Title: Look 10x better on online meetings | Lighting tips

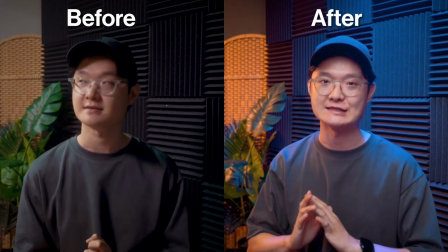[0:00]
Transform your video from this to this. Alright, so in today's video, I want to talk a little bit more about lighting. I've received quite a number of praises on my background, when I go into virtual meeting on Zoom, on Teams and whatever. They see that I have background and they were like questioning, is this real or is this a virtual background? And I say, it's real, look, I can touch it, and sometimes they won't bring some item from back. I brought it forward, so just to prove that it is real and it is tangible. They even say things like, wow, your interior designer must done a great job. And I was like, I didn't hire any interior designer. I was the one who did all this. I have to say a lot of good factors come from lightings. I mean, without the lightings that I'm using right now, this scene will look completely boring and unappealing.
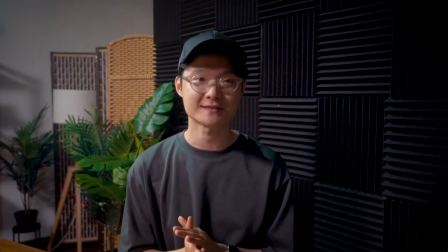[1:12]
And let me just show it to you. So this is how the room looks like if I'm not turning on my fancy lightings.
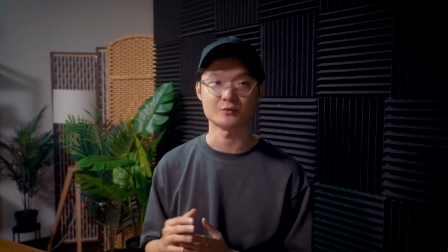[1:20]
I think it still looks quite decent. I think it's because the way I position my other lights that shoots up the ceiling.
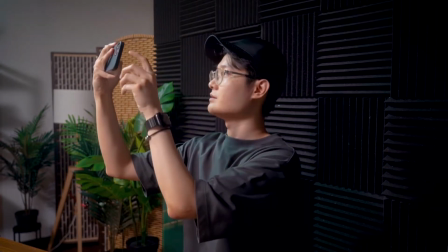[1:29]
Let me just show it to you how it looks like. Okay, so this is the light that is responsible for
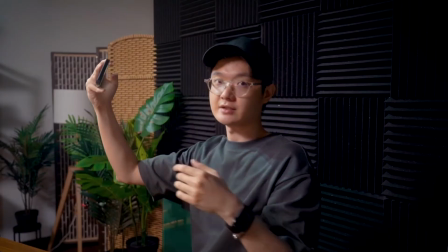[1:36]
bouncing on the ceiling so that it sort of creates an even lighting like this. Okay, so to me, there's only 3 lights you need to make your scene looks beautiful like this. Okay, there's just 3 lights that you need to have. So the first thing first, the very first light you need is the one that is shining on your subject. So in this case, I'm the subject. I need that one light to lit up my face. I'll turn off the other lights so that you can see how does that main light, I also call it a key light, how does that key light works and how does it look like.
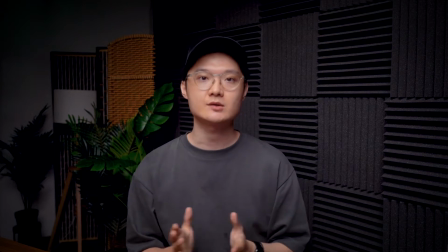[2:16]
Okay, so this is how the scene looks like without all the lighting.
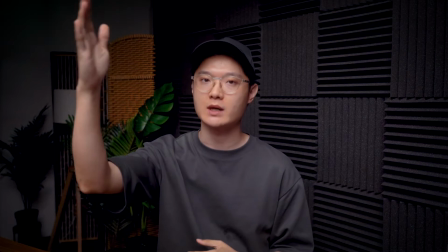[2:20]
It's just one key light, okay, one light source focusing on the subject.
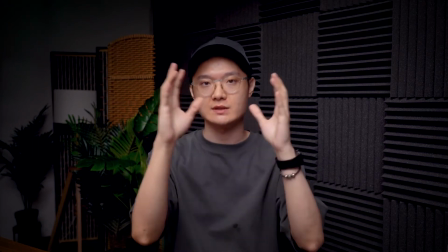[2:26]
In this case, it's me, my face. Okay, so it lit up pretty well. So this is the first light you need.
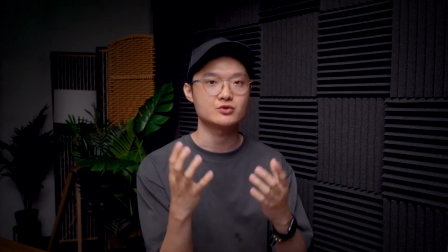[2:32]
You need a light that at least can allow people to see you as a subject clearly.
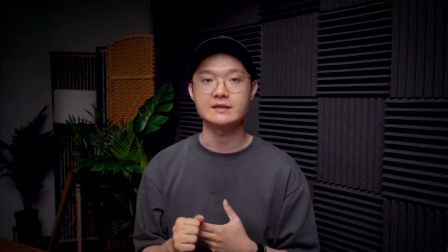[2:38]
Now the second light you need, I find that the second light is needed to separate you, the subject, and the background.
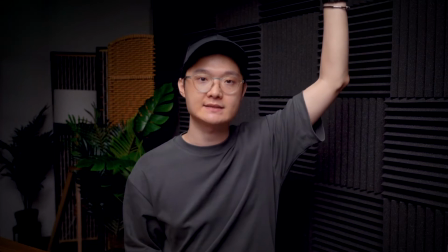[2:47]
So I had one light just on top of me here.
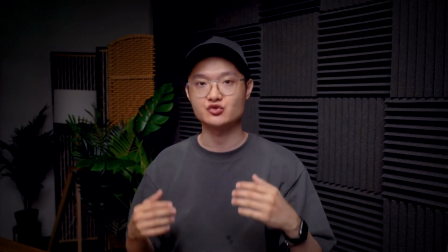[2:51]
The purpose of the second light is to separate me, the subject, with the background.
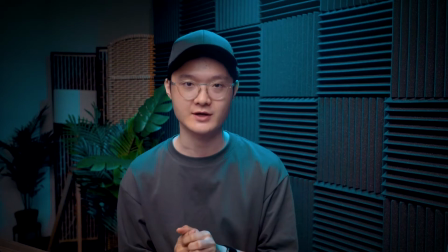[2:56]
So let me show it to you, the second light. Okay, so of course it is a color light,
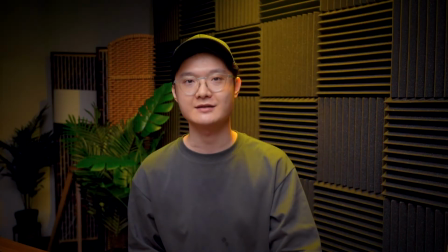[3:02]
but I could also change it to other color depending what kind of mode I'm going for.
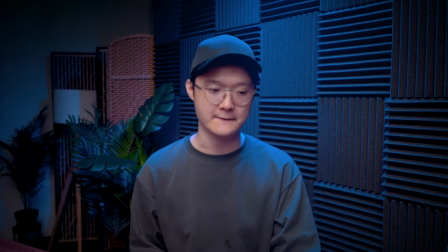[3:07]
Of course, you could also get lighting that doesn't have color, which is fine.
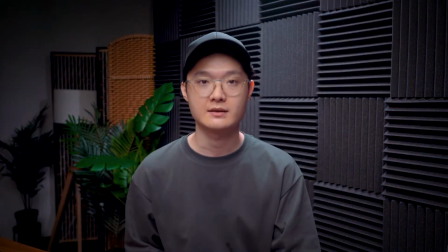[3:12]
Let me just show it to you. There you go. So if you have
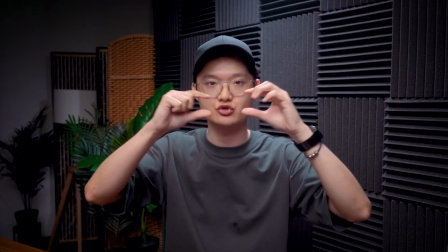[3:18]
something like a fluorescent light or a tube, something that has a tube shape, because you want the light not to be a point source but a tube.
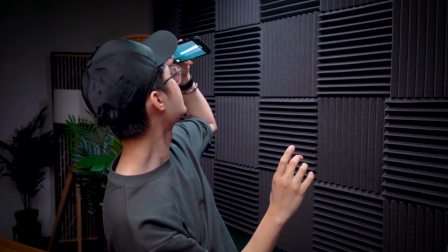[3:25]
Let me show it to you. So this is the light that I'm using right now.
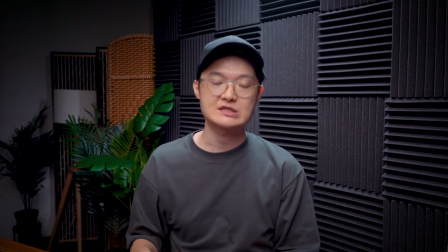[3:29]
It's kind of like a tube, and you want to position it in such a way that it's somewhat across your shoulder here,
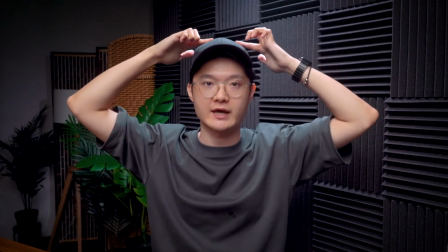[3:38]
or if your hair, it shows a hairline here.
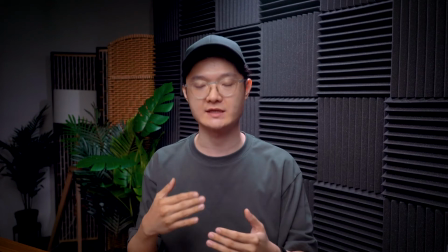[3:42]
That way, it sort of shows, it creates certain depth that you are not blending into the background.
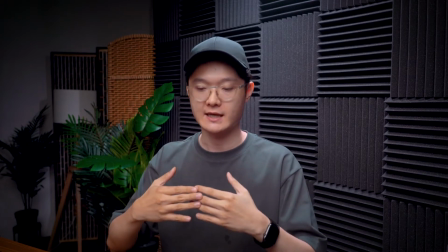[3:49]
You as a subject are actually has a distance between you and the background.
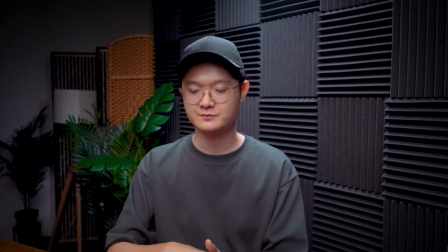[3:54]
So that's the purpose of this second light. Now the third video, this third light is going to make your video 10 times more beautiful.
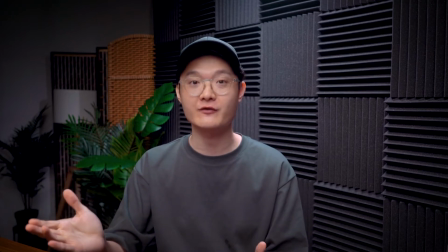[4:03]
Okay, so far it has worked fantastically.